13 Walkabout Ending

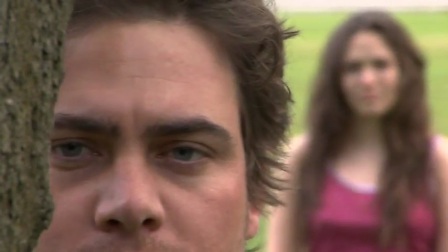So if you wanted to get that kind of an effect, where you wanted to rack focus from him to her,
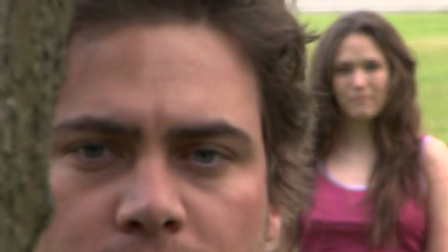and you wanted her to be that out of focus before you rack focus to her,
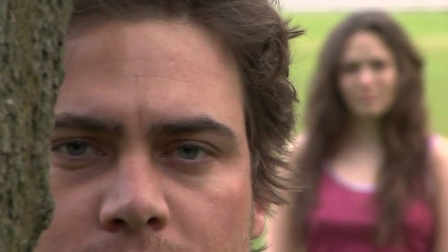you would have to have approximately 45 feet distance between these particular actors with this particular circumstance,
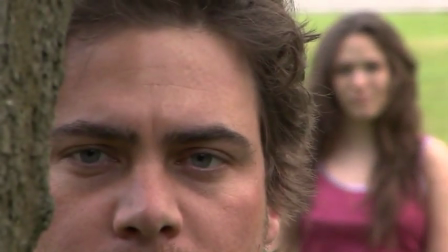with this camera and this lens at this aperture setting. So this was only done for one particular reason,
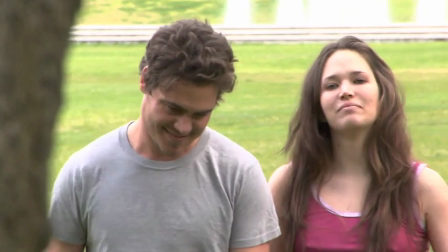to prove to you that you can have people 8 feet apart and be able to separate them in a different plane of focus by using the z-axis.
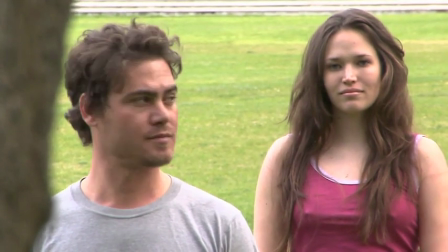It's impossible. You got to have them 20, 30 feet apart sometimes to be able to achieve effects like this in the actual camera.
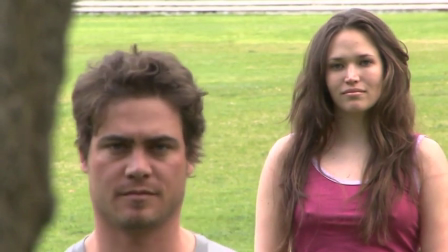Now, what does that allow you to do?
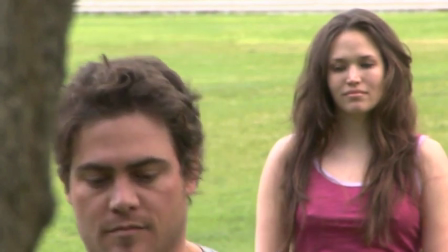The emotional impact of having actors that far apart and being able to rack focus from one person to the next is as a reveal.
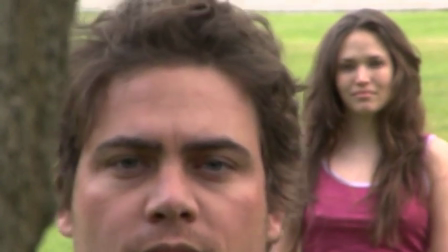Just like when you pan over or tilt over to reveal a new actor who just entered the frame or is on the right side or the left side, it's the same kind of a thing.
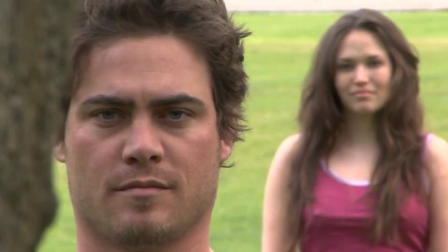You are revealing new information or new characters to the audience by way of a change in the z-axis plane of focus.
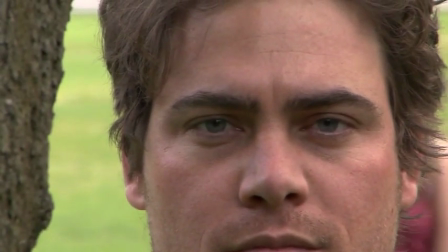So you're changing your focus from him to her, revealing her standing behind him.
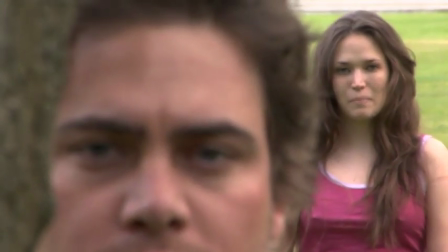You can use that to further the story, introduce new characters, introduce new action, or create emotional impact on the audience.